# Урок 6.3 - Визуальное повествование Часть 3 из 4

I don't necessarily think
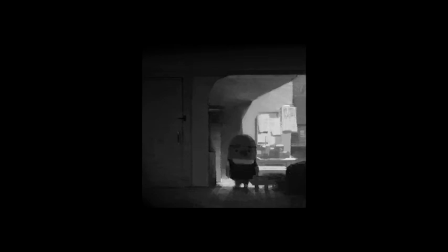about just shapes and values so much as I think about moving light and how that might affect the That's great. It kind of allows, once it's in the hand of a 3D lighting department, that they can understand your painting way better if you're already thinking in 3D space. Yeah, absolutely.
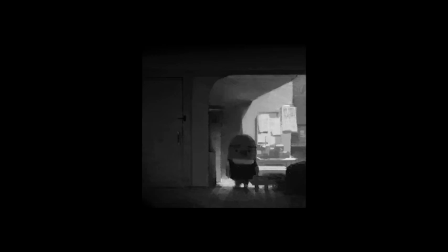So now you achieved this mysterious feeling in 3 different lighting setups, and I'm curious of what would look like if you actually painted it completely differently and then maybe achieve a different feeling.
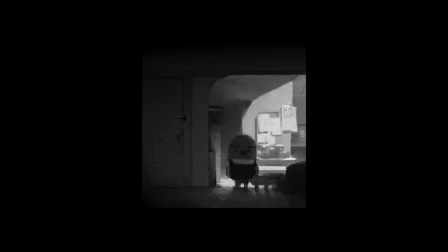Yeah, I mean, what's interesting is always also kind of placing yourself, empathizing with the character in this space.
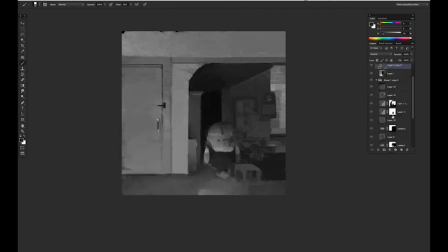And I thought, well, I've been painting all these dark scenes, maybe, getting him let's get him in light. Like, let's paint some light onto him and get him coming into a lit space from a dark space kind of thing. And try to get a feeling of kind of maybe even like what it might feel like to work at this cafe during the day.
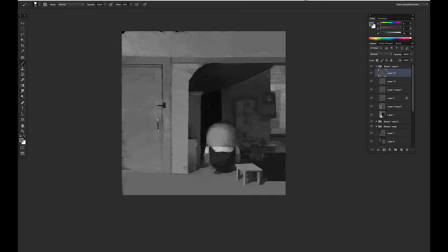Right, less dramatic. Kind of a little bit, not that the cafe's bland, but a little bit kind of feeling a little more bland every day.
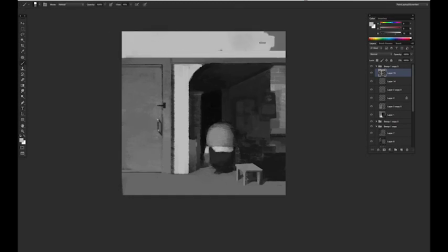More frontal lighting and just more filled in, more lit up.
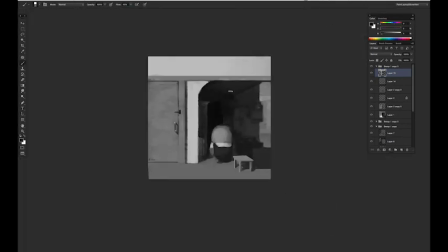Yeah, absolutely. Overall. Yeah, and so you can see just kind of really swapping out the value structure of this whole painting
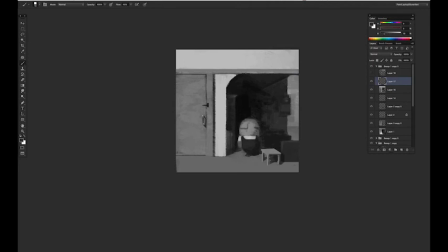and flipping it so that he's light over this dark sort of thing and getting kind of this plain feeling. And I thought, it feels plain, but it almost feels too plain. Yeah. I also added a prop, which maybe is a little bit cheating, but I just added a little glass or something on the little table.
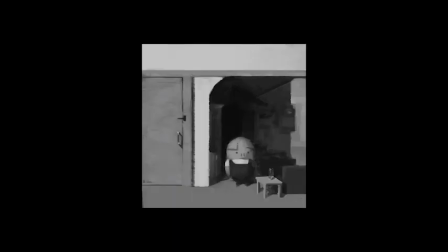That little table to get a little bit of richness. It's starting to feel like a little flat, I guess. Yeah. But yeah, that's kind of, just a different feeling. And so you can see how simple lighting stuff. I mean, these are really quick paintings, but simple changes in lighting,
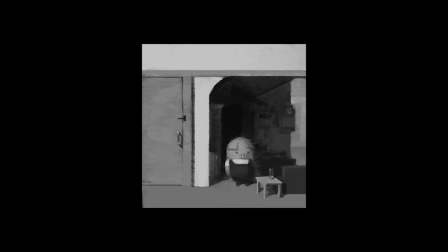even in value, without color, devoid of color, just moving the light around can really affect your story.
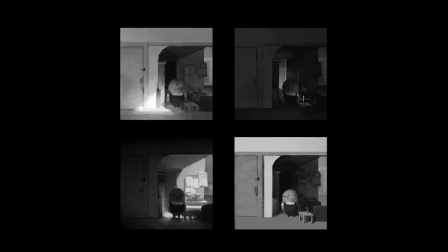Yeah. Thinking about lighting in 3D space, being clear about what it is you're focusing on, is all really, really important, I think. Yeah, I think it's really important for everybody to remember that the power of lighting, how effective lighting can actually
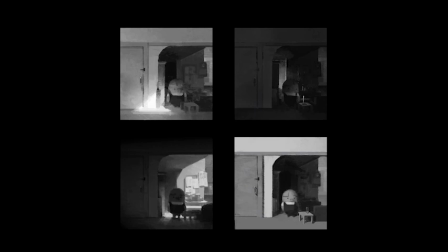affect the result of the feeling that you can bring to the audience, right? The composition in here hasn't been changed too much. I mean, you added a window in here and there, but it's pretty consistent. Mm-hmm. But you got a very different feeling by lighting this scene very differently.
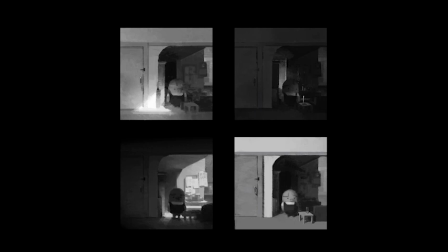Yeah, absolutely. Cool. Let's go to the next demo. Great. Let's move on. This will be more of a where we very clearly have a story point from the get-go. Great.